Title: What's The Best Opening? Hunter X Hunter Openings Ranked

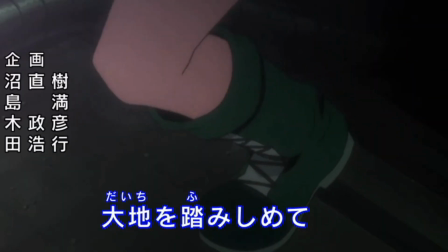If you're a fan of Hunter x Hunter, then you might have caught yourself asking the question, which Hunter x Hunter opening is best?
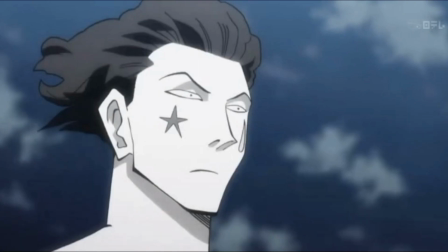Okay, maybe not, but I'm gonna cover it anyway. However, this video will only cover the 2011 version.
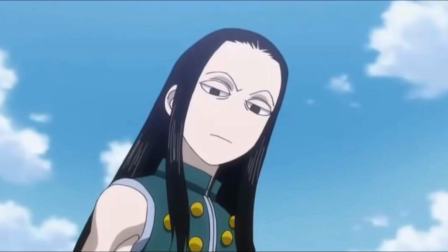Also, before we start, though Hunter x Hunter has six different openings, there are only a few variations of the song.
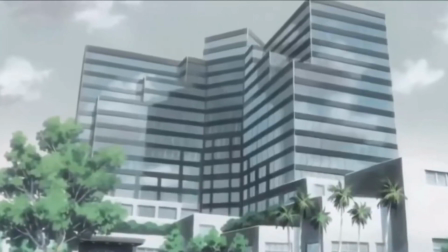So when I say best opening, I'm only talking about the visuals and how the visuals complement the song.
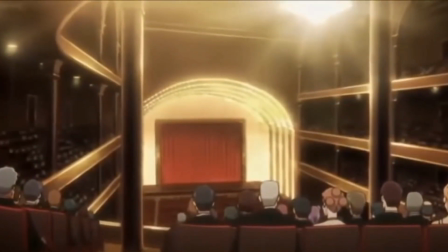Anyway, now that we've cleared that up let's get into it. I'm gonna start off with the worst and work my way up to the best.
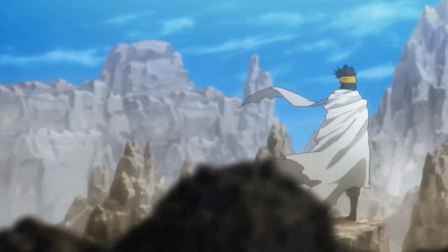So starting off with the worst of the six. In sixth place we have the opening to the Greed Island arc.
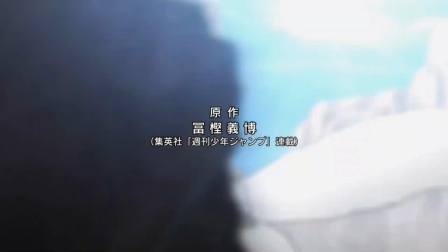While the opening does have some pretty good individual shots it doesn't take away from the fact that all it really does is showcase the characters and then spoil half of the plot points.
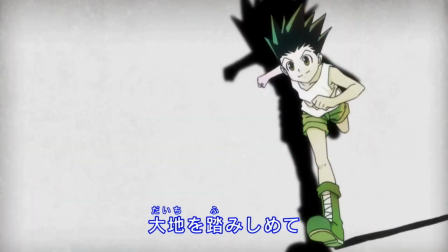Just to mention some, before we even know about any of it we get shown Kirua and Gon's nin power.
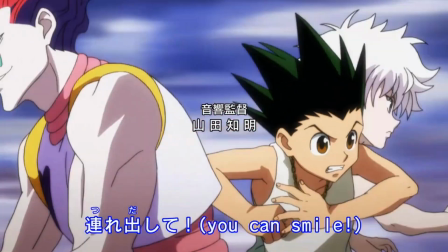We then get shown the fact that Hisoka, Gon, and Kirua are going to be working together, and then in the middle of the opening we also get showed that Genthru is the bomber.
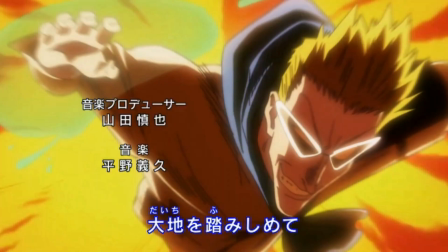And I'm not talking foreshadowing here, I'm saying that it showed us without even trying to cover it up. Now at number 5 we have the opening for the Heaven's Arena arc.
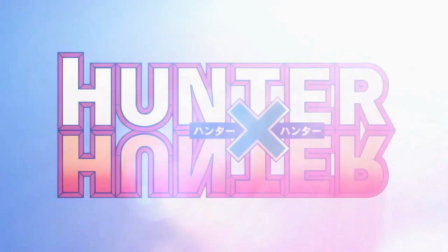It's not as bad as the Greed Island arc, but the fact of the matter is, the second half of the opening is the exact same as the first Hunter Hunter opening.
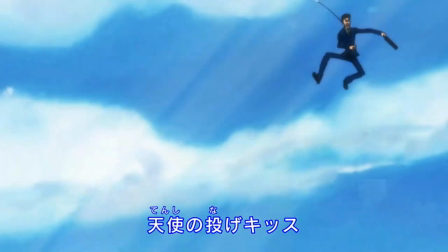They only actually changed the first part, so I'll not take a look at the second part so we actually get to the first opening.
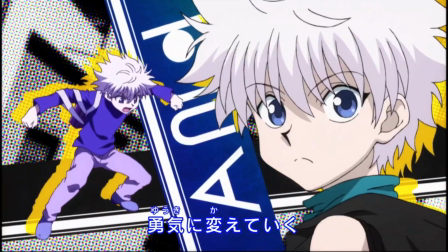Makes sense, right? We start off pretty good by getting a nice shot of the different characters and we also get a look at the audio outside of the Hunter community.
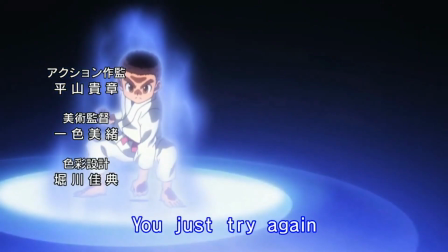It then cuts to actually quite a nice shot of Tsushi using Ren while Wing is standing beside him with a serious look on his face.
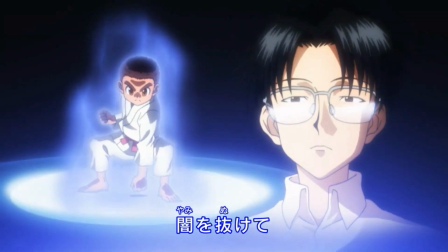A thing to note here is that the song actually assists this shot very well.
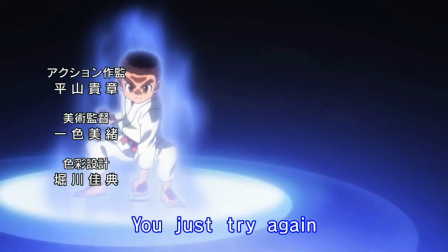When the shot with Tsushi starts playing, the words, you just try again, is being sung, which actually does a pretty good job of telling what the Nen training is going to be like.
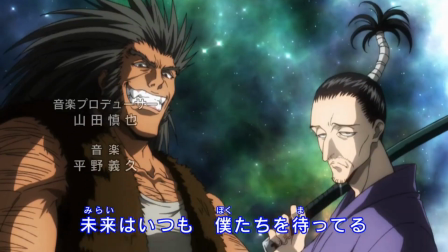It then shows the members of the Phantom Troupe and gets our expectations up.
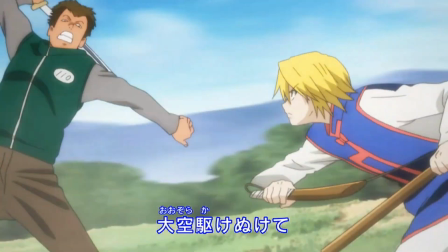Unfortunately, that's when it cuts back to the same as the first opening, which is disappointing to say the least.
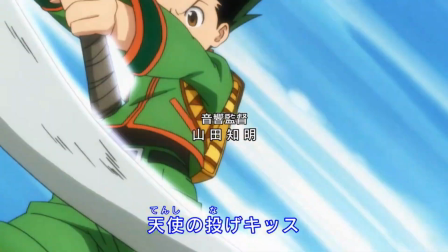Especially since they just used two different shots to set up a dark atmosphere, which they then just completely threw out the window.
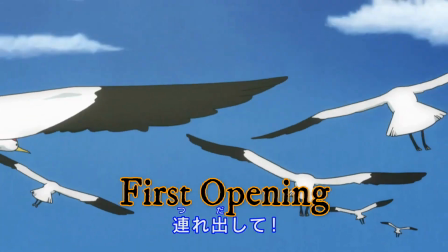In 4th place we have the original first opening of Hunter x Hunter, while it's not something extraordinary we do have some nicely timed shot and some okay symbolism.
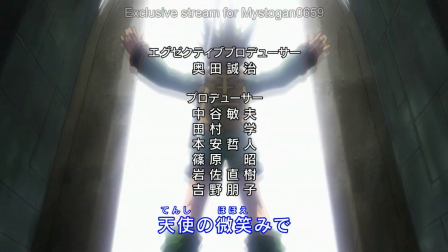Already at the start we have Gong opening up two huge doors which of course represents how he's currently opening the doors to the world of the Hunter,
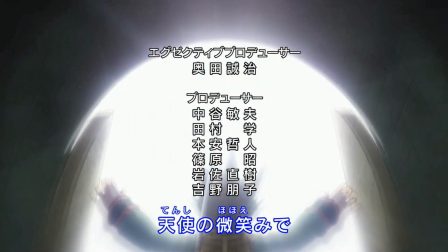a world in which he has no idea what's going to happen.
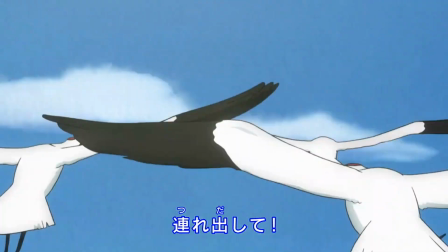We then see some birds which seem to be from his hometown flying into the distance, in this instance symbolizing Gon leaving the nest.
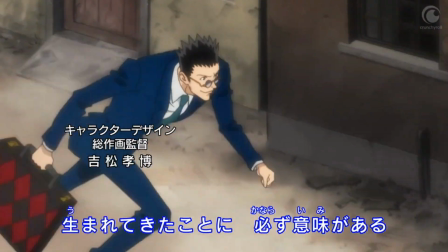We also get a good insight into the characters considering that this is only the first opening.
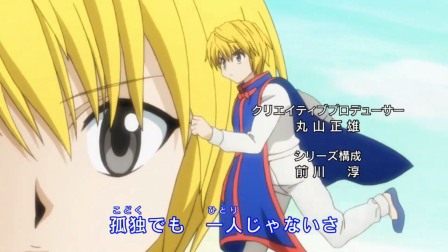With the shot of Kurapika we get to see a glimpse of his scarlet eyes and thereby his hatred.
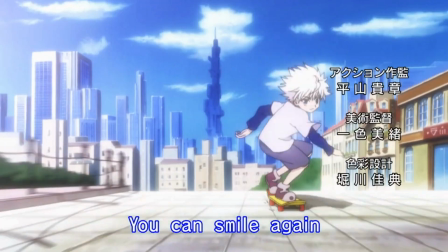The same thing can be said about the shot with Kirua.
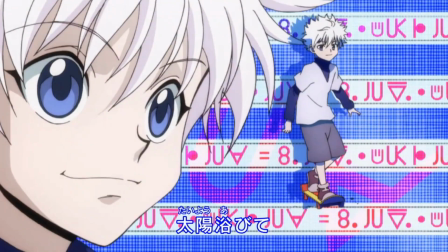He starts off with smiling like a kid his age actually should but then quickly turns it into a devious smile showcasing that he's actually not how he seems.
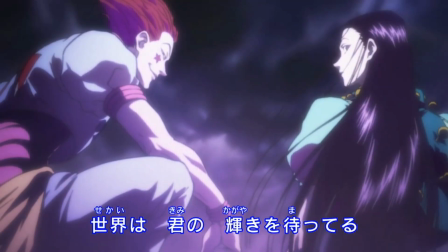We also get a pretty sweet shot of Hisuka and Irumi. The Hunter x Hunter openings like to put the main villain at the end, so at the end of the first couple of openings, including this one, we get a shot of Hisuka inviting Gon towards him.
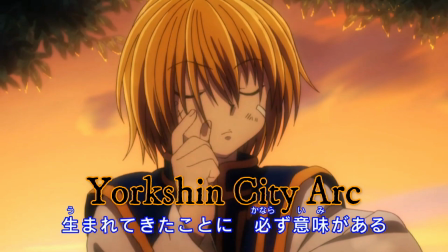In third place we have the Yorkshin city arc. The first part of this opening is the same as the second opening, so again we have some laziness, but there's a huge difference.
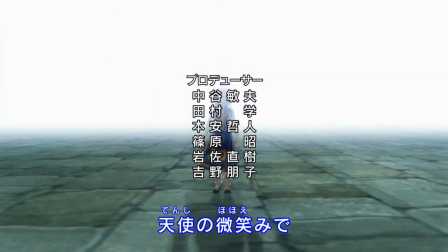The Heaven's Arena arc opening build up one atmosphere and then change to another without notice.
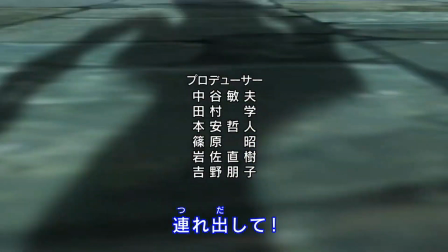Whereas the Yorkshire City Arc chose to expand on the dark and ominous atmosphere set up by the shot of the Phantom Troupe.
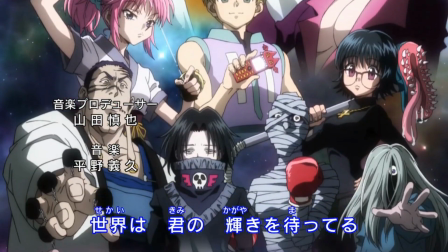We get to see several shots of each of the Phantom Troupe members, but what really makes this shot worthwhile is Kurolo's face in the background watching over every single member.
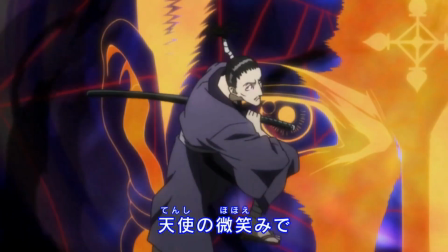However, there are two exceptions. It does not show Hisoka since he's actually not a member, and it also doesn't show Uvogin.
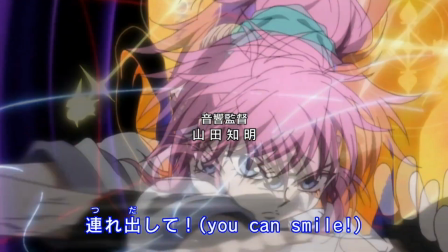But that's where the next shot comes into play.